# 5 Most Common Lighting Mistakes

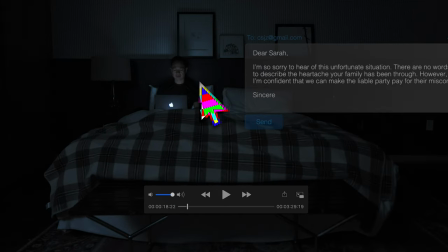You can't really tell the outline of him. Where is our person? It's just a black shirt and then a blue wall. So he's just gone. And his hair, nothing here is giving us any detail.
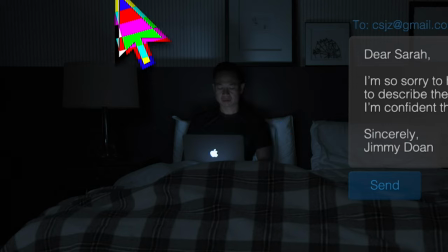If we had just a light up here that we could play off the wall so it's not hitting the wall,
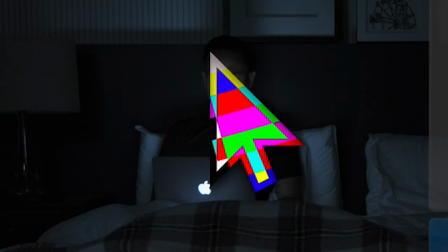but just outlining at least this shoulder and then this part of his head and hair,
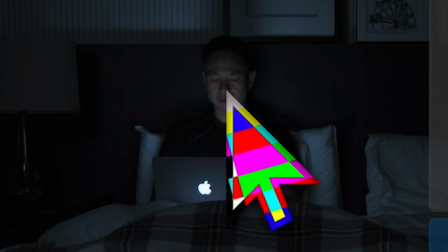it would have looked way better. Even his nose a little bit. A little bit of a three-quarter backlight with that light just kissing on the nose.
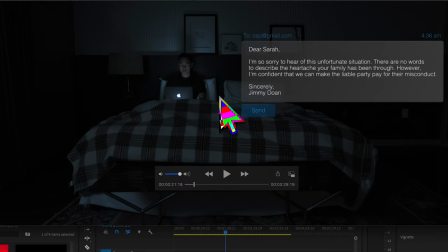It makes you feel a little alive. It edges our character out of the background instead of him just falling into it. Obviously, if you wanted to do that for a creative reason, you wanted him to fall off into the background, kind of feel like he's being absorbed by it, power to you.
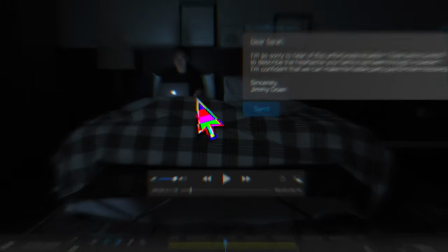Don't put an edge light. But here we really could have used one. And this is just another instance of you live and you learn. This is what this channel is all about. It's all about growing. It's all about gaining and sharing wisdom and growing into better DPs better cinematographers Creating better images more beautiful more cinematic more high quality That's what this channel is all about. Thank you guys for joining me again. Ask a question down below like subscribe and stay obsessed